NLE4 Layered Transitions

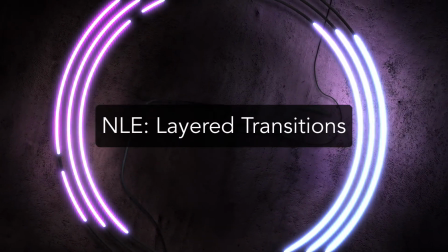Now I want to demonstrate sort of how you can combine some of the blending modes and layering of using extra things to actually enhance your edits, especially when you're doing music videos or commercials or really, pieces that have some emotional feel. There are some simple layering tricks that will look like you went out to After Effects to do them, but you actually did them in Premiere. It's all about having access to some of the ingredients and knowing how to blend those things together to tell a story.
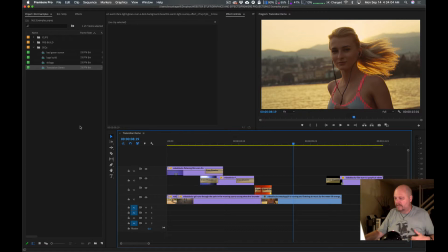All right, so I want to show you this little piece I've already built. All right, and I'm going to make it big so you can see it.
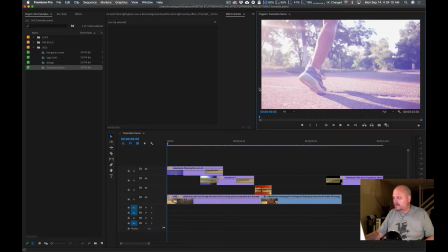And here is the beginning of my edit.
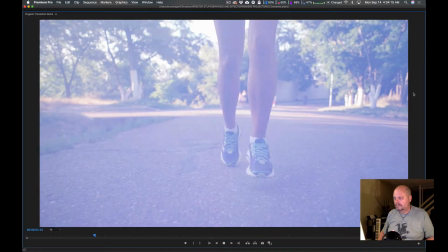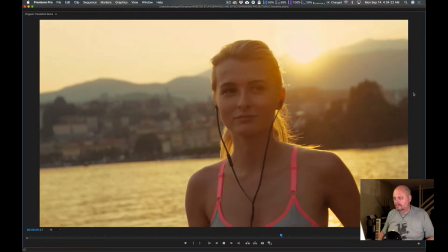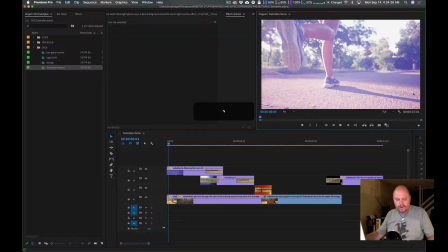And that last little flare could have gone to a completely different shot, but I chose to end it there.
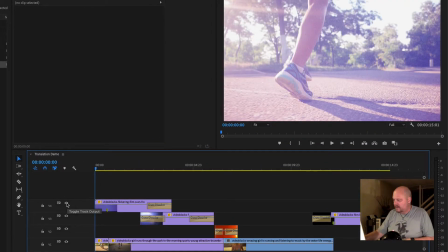So what am I actually doing? Well, let's break down our layers here, and then I will tell you what you need to import.
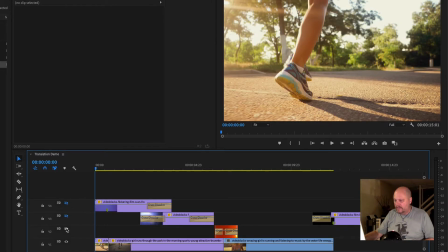All right. So if I turn off everything but the bottom layer, you see that I'm doing several things.
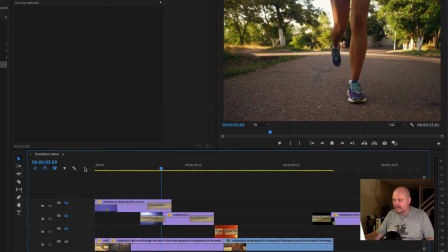First, I have her running, and it's actually sped up a little bit, so it has a lot of energy to it.
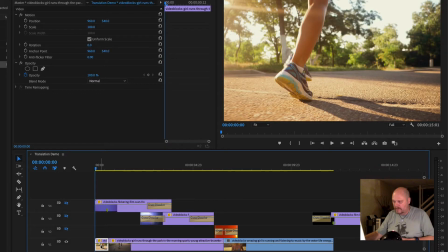All right. So how did I do speed controls? Well, if you don't know, you can right-click on a clip, and you can go to speed and duration.
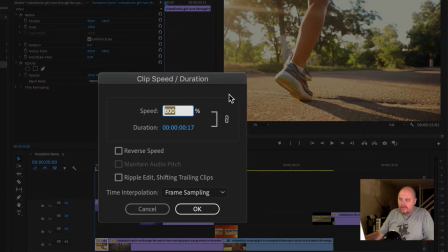And I'm running this, which was a slow-mo clip, at 800% its original speed. So it was shot really slow. So it doesn't look ridiculously comically fast, but it's fast. It's closer to real speed, but I'm kind of taking the slow-mo off of it, is essentially what I did.
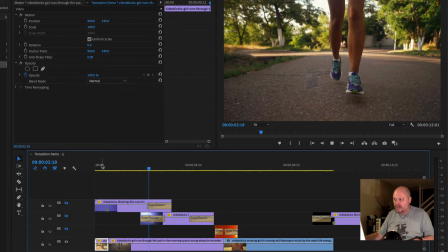Now I've got kind of a blast of that, and then we change direction. And I've got this slow run happening here.
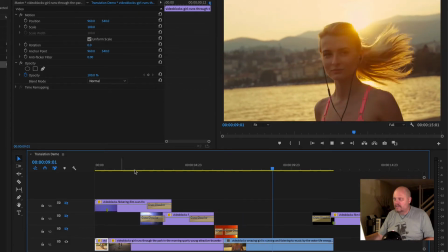Now as we go on, we cut to another shot of her running, sun behind her, which is nice,
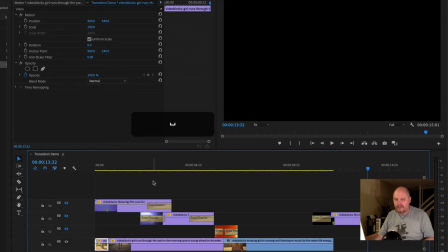and that sort of motivates some of our lens flares, so you probably want to favor shots that have some sunshine in them.
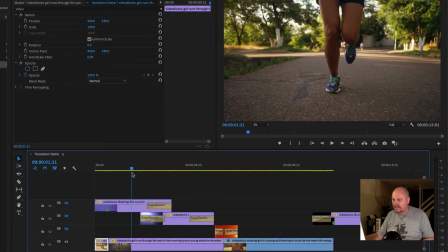All right, but it's a very basic cut. Fast, slow, tight.
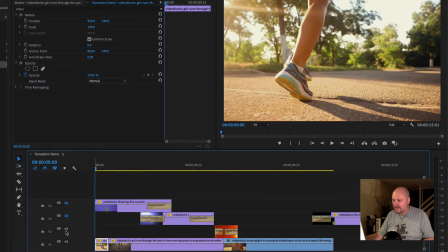Pretty straightforward. The next layer, I have one thing going on,
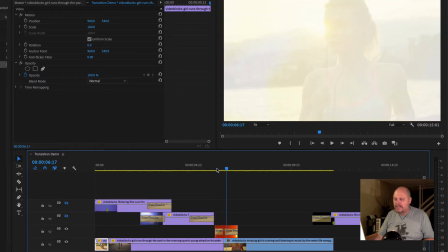and that is I'm hiding an edit by having a piece of footage go over the top of that clip. And because that footage has a moment where it's almost completely blown out, it hides a cut and then fades back off.
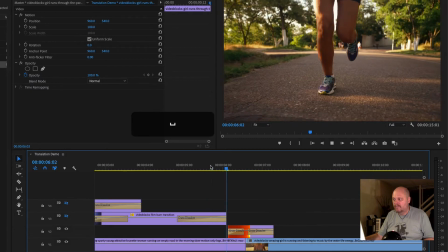All right, so watch it as a pure playback. It's kind of nice.
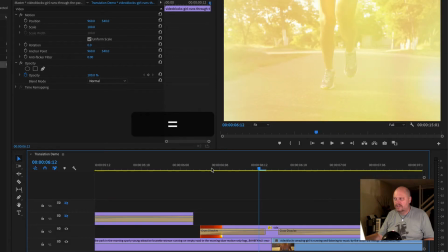It motivates the cut, right? It sort of says you looked at her feet and then boom, you looked up and saw her face.
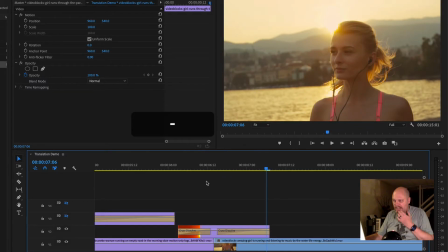So am I doing anything fancy in there? Well, I do have my blend mode.
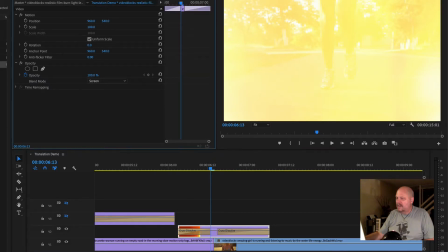If I click on it and I zoom in a smidge here, if I click on it and go to the opacity controls, you can see my blend mode is set to screen. Now normally it would look like this, right? It'd be totally solid, and it's not going to work quite as well.
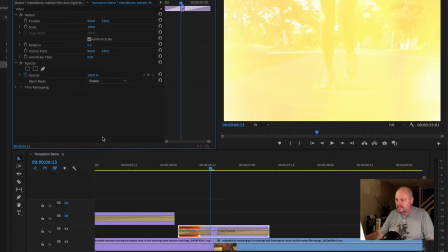I like the screen effect just to give me a little more of that natural, it's blending into the shot. Now notice I don't have any other keyframes set. I just basically layered it and then did a cross dissolve right here, right click on the end, put a dissolve on it.
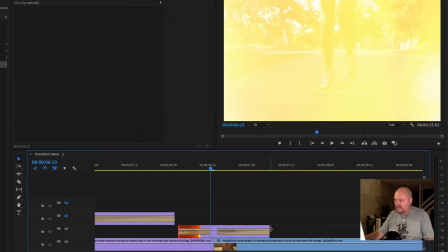Right? And then I trimmed it back so that it is only as long as it needs to be to get to this moment, and then it fades back away.
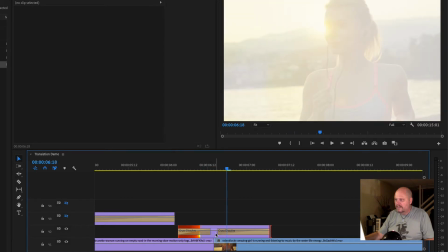It's one shot. If I double click it so you can see the shot I chose from this moment.
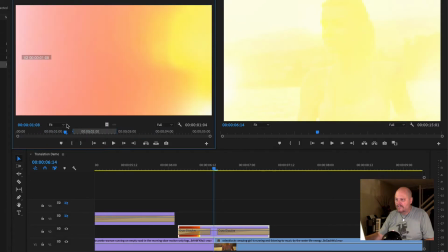This whole scene is just a bunch of flashes and stuff that you can build with,
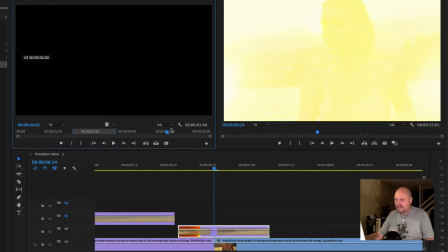and I chose this center section here because I felt like it had the most potential to overtake the screen,
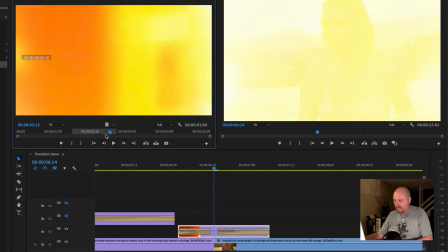which is exactly what it does for me, which is pretty cool. All right. So let's go up a layer again.
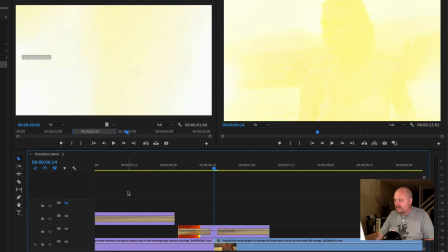What do I have going on the next layer? Well, I've got some stuff going on here.
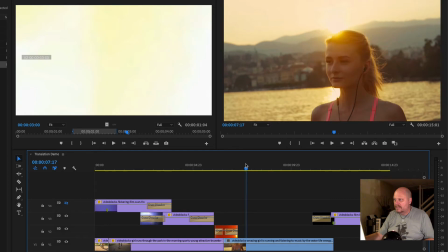I'm motivating the sun we're going to see when we get to this angle by putting in an effect.
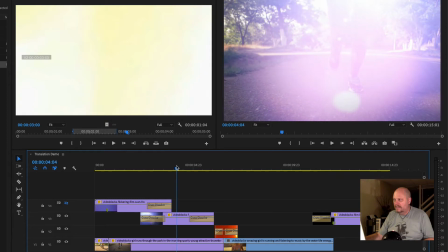A little bit of a flaring, a little bit lens flare, a little bit of glitz and all that.
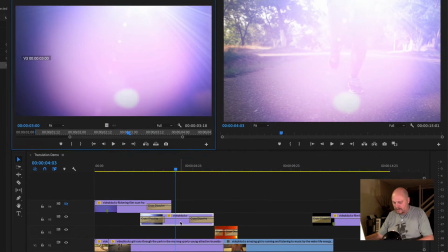What is it called?
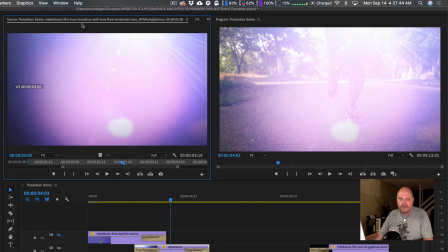This says film burn transition with lens flare. So yes, it is two different phenomena in the same clip.
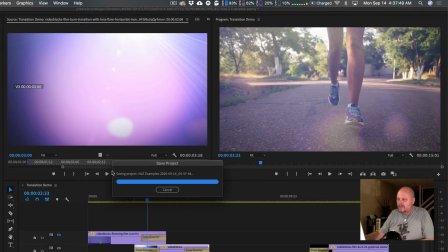If you load the source clip, you can see it looks like this.
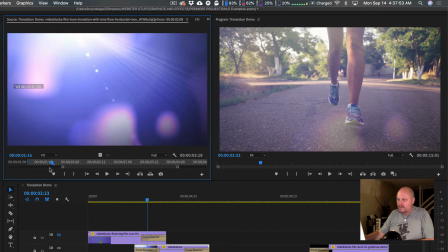And I sort of chose a moment that I felt matched where we think the sun is, which is over coming from the left side.
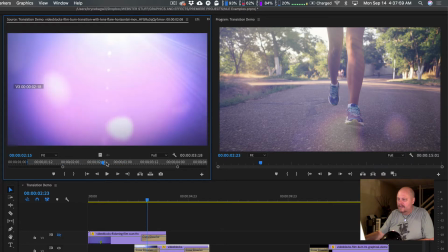I don't want it to go too far to the right. It does a little bit, but I think you can sort of believe it.
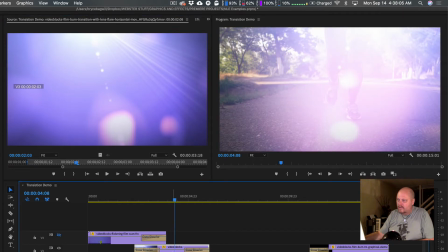So I dropped it down here and I put dissolves on it. And of course I went into the effects controls, which I can't get to because this clip is so long.
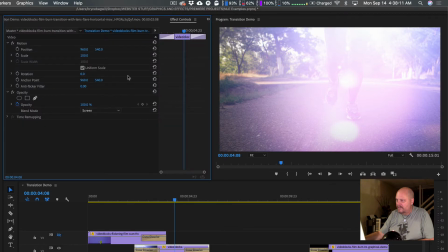I've got to go to the little fast forward thing, hit effects controls.
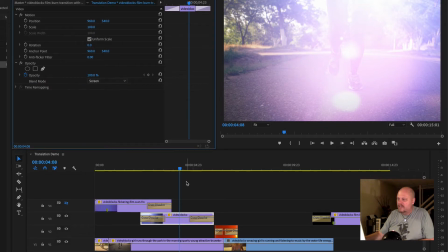And yep, sure enough, there's good old screen again so that I get a nice blending of the two ingredients.
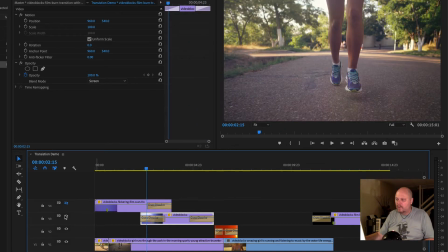All right, but it just basically makes this shot not feel as boring. You know, without it, it feels like we're just sitting here for a long time.
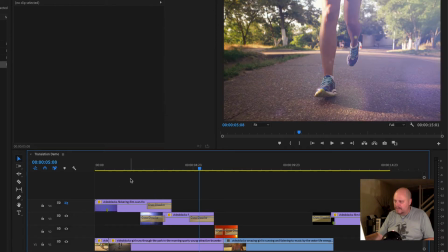And of course, depending on what the music's doing, maybe it would be okay to be there. But when you put this on there, you've already gotten people's attention with the speed change.
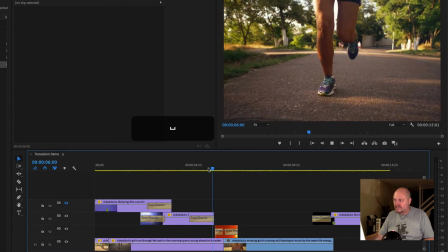Now you give it a little more and boom. You just sort of stalled and made something visual happen in that shot that wasn't originally there. Cool. All right, I'm actually going to save this track for our ending track.
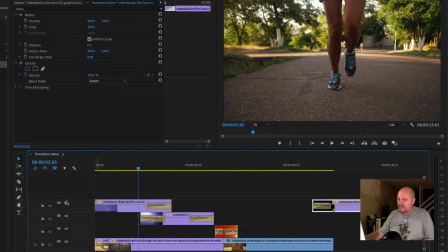So that was sort of the middle track. Now we go to the ending track. And what do I have going on here?
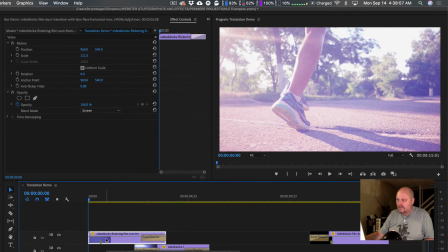Well, I have this film texture with this little end of the reel sort of thing going on here.
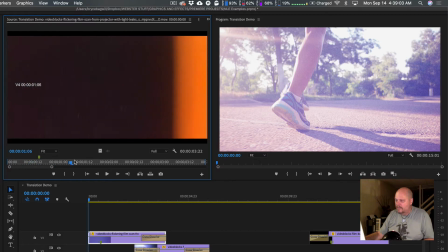All right, so basically I'm blending it.
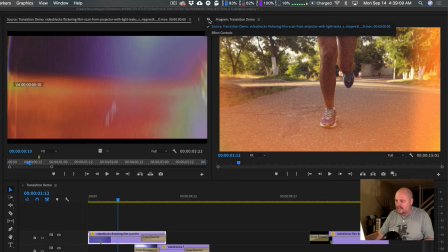So again, if I go to the effects controls, I can show you that it's on screen and that I sort of queued it up so that it would
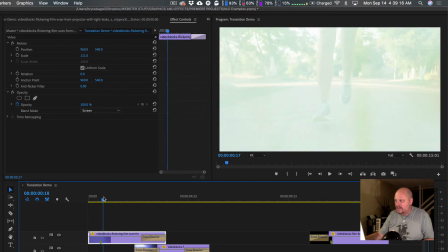flash at the moment we change directions. That is the moment that was super bright. And of course, one method for doing that could be that I could go into the original clip and say,
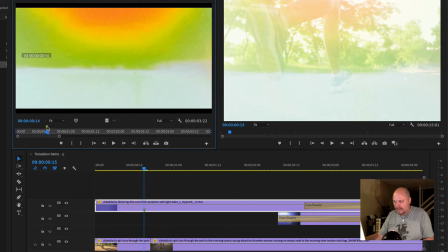I think the biggest burst is right about here. I'll make an M for a marker, and then look at that, it puts it even in the timeline. So if I wanted to make sure that it's there, I could drop that in when I'm looking at the clip, drop it down here, it actually carries over into the timeline.
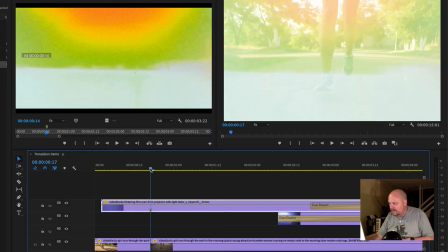And then I can just make sure that that moment is in fact the moment that aligns with my cut.
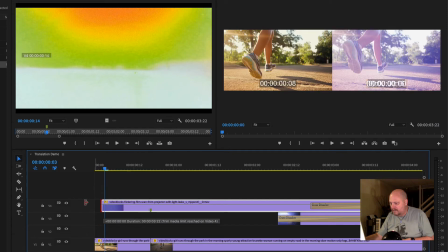And if I need to pull this back, I could, but it looks like I don't have any more to pull it back, so never mind, that didn't work.
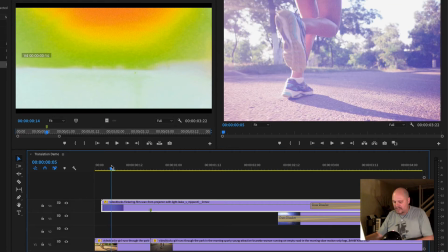But you get the idea, right?
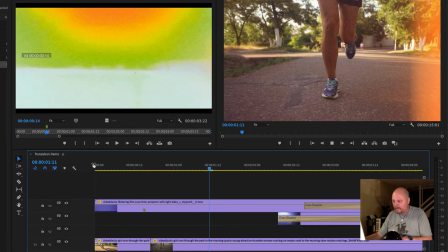And it's kind of cool because it has that film ran out feel. The change in speed is motivated.
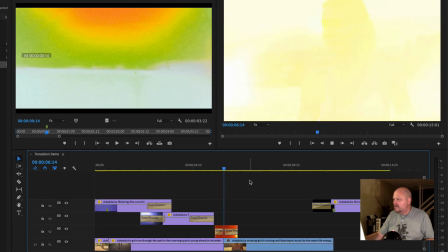And then lastly, I had another shot that I liked, which was this one,
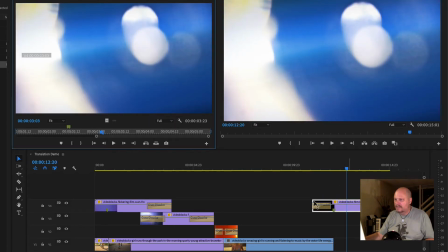another clip that I found, and it has some pretty bold flashing going on.
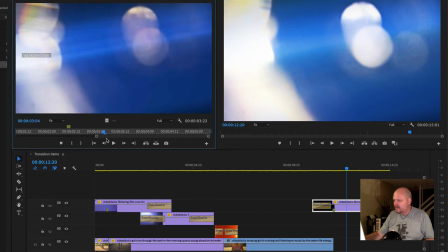And I thought, well, if I'm trying to be like protect myself, I want to make sure that it's going to be safe to use to go out of this shot to something else.
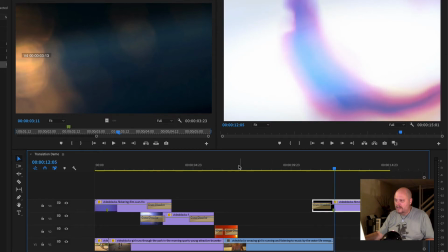So again, I did little marker moments on it right here and here that carry on down here,
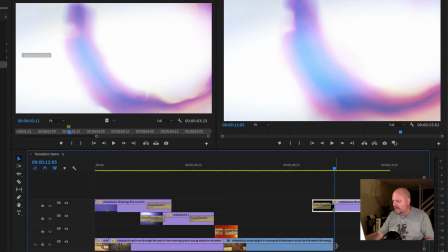and I lined them up with the edit where the edit would need to be to go to another shot, dropped it in, and then I just put a cross dissolve on the front so it sort of comes in,
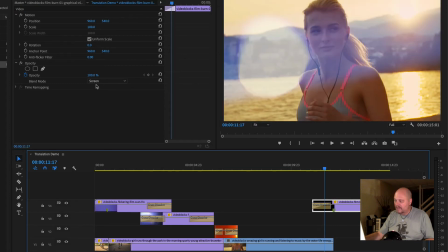and I could be, and as long as the blending mode is set right, which I'm going to double
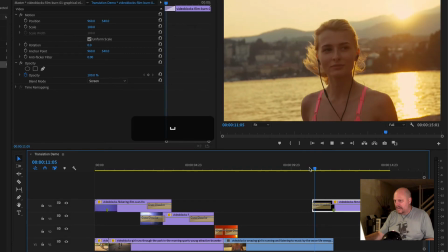check, go to effects control, yep, set to screen, then any shot I put under here it would allow me to go to. So if for some weird reason I wanted to go back to that original shot,
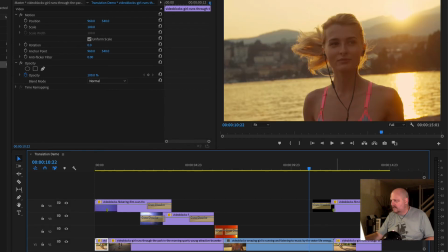I just held down option and dragged it, and I could say, yeah, watch, now she'll into that again, right?
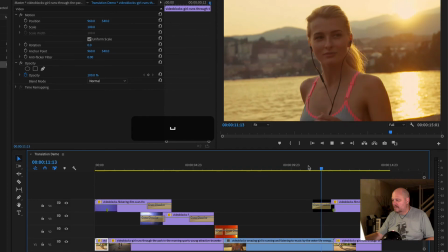Pretty cool. Yeah, it doesn't look like I sped it up that much because it was shot such extreme slow-mo.
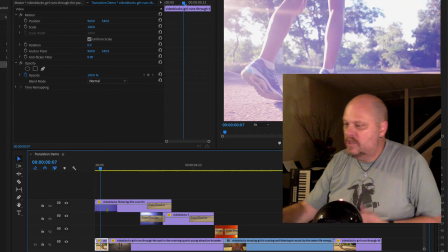It just looks like somebody running. Anyway, but you get the idea. So that's what I want you to do.
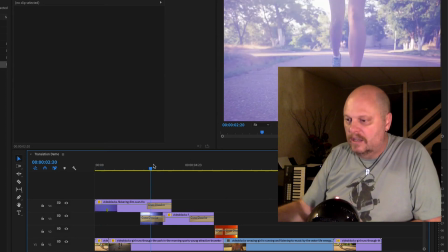I want you to build a little montage using some music. I don't care what music you use, but put some music on it.
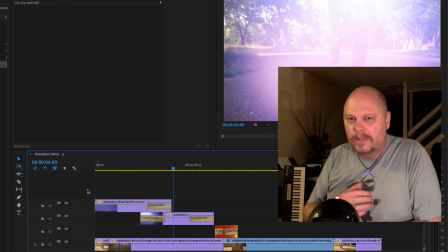And it can be short, not probably less than, say, 60 seconds. Give me a 1-minute edit with the shots. Now, where do you get your footage? Well, I'm going to show you.
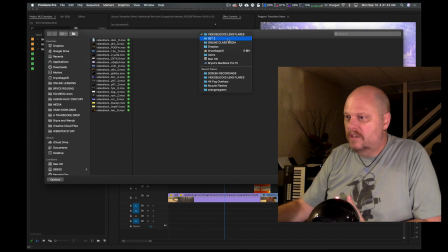If you go to Import and you back up into Set 2, there are 2 folders you're going to want to pull into your project.
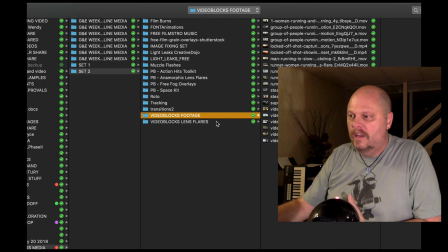Video Blocks Footage and Video Blocks Lens Flares.